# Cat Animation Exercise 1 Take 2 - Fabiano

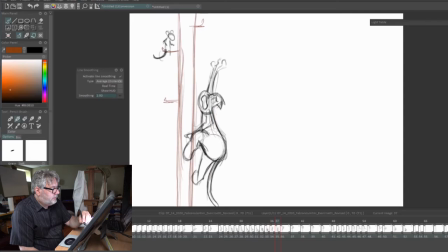4:30 And really exaggerate that stretch, that reach. And you might even want to get that hand closer to, right?
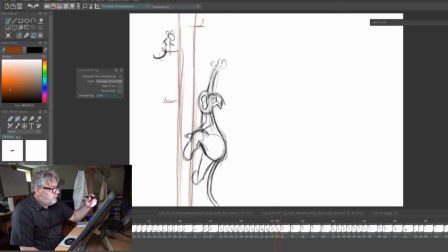4:50 Because on this drawing, actually what I'd want, more stretch, get him up closer, get his hand there, because you'll get that stretch so that when you go to the next drawing, now you got the pull. So the arm is You got the stretch and then pull. So always look for those places where you're stretching something and pulling. If you're going from a straight, go to a curve. That kind of thing. If you're anticipating, I mean, if you're going to go in that direction, anticipate back in this direction. So you're always looking for those opportunities to pull things back,
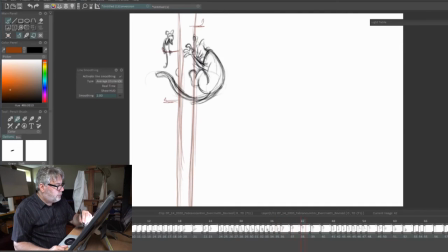5:26 and then contrast them so that they're strongly contrasted. Now here, this arm here is coming up like it's ready to grab, but then it goes down,
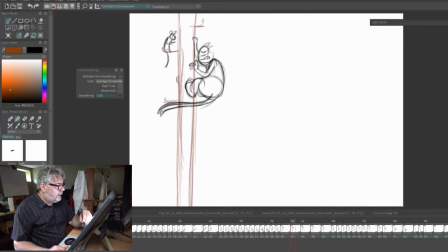5:41 and then it goes up. So effectively your curve is doing this, and I'm not quite sure why it's doing that. It should
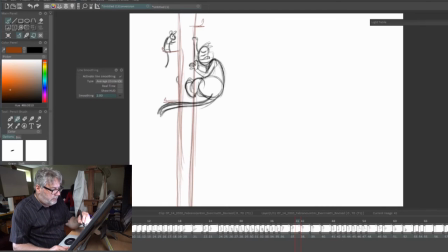5:56 if he's doing that, which is a very nice pose, I love that pose, but this drawing here isn't getting me there. So I'd want that hand to be somehow going into that place, right?
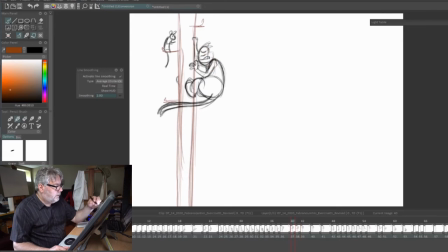6:16 So that there's a sense, well, I'll have to do it in two drawings, but anyhow, you know what I mean. He's out here, bring that in, bring it in. It's got that back recoil, and you're going to want to bring it in, keep that thing moving in an arc.
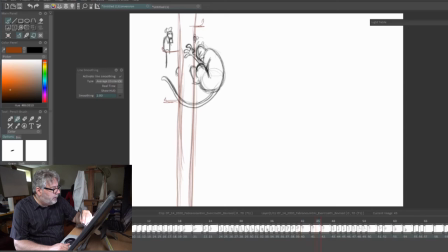6:37 And then he grabs that wonderful pose. I love how you go up into that. I wish you would stay up there a little bit longer, or more, have more in-betweens in between. You got a few, actually. You've got 4 drawings. You're in there, let's see, 1, 2, 3, 4, 6.
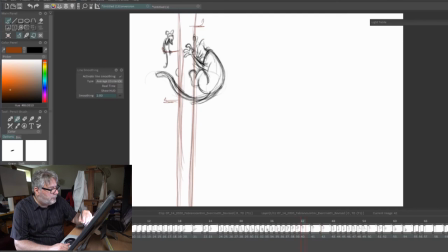6:54 1, 2, no, you're there 6. I mean 4. I might even add a few more. The other thing I would say, and then you got a nice little drop here, but that would only work if you had more time. One of the battles you'll fight in animation, especially when in commercials, when you don't have a lot of time and you're cramming a lot of stuff in, you have to compress and you have to get rid of things in order to focus on the things that are important. So you have to, you know, just chuck stuff out.
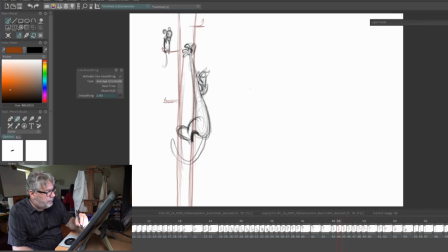7:24 So that little bit here, as cute as it is, that boink, it's more important that we have a moment, which, let's see if you have it, where he's looking and realizing, and the audience with the cat is realizing, oh no, this isn't going to work. You have to have that beat. But right now, the way you've got it, it's just so much action, you can't rest or see anything. It's all about the going down, rather than a going, uh-oh, boom. That would work more successfully. But it's a nice scene, so great job.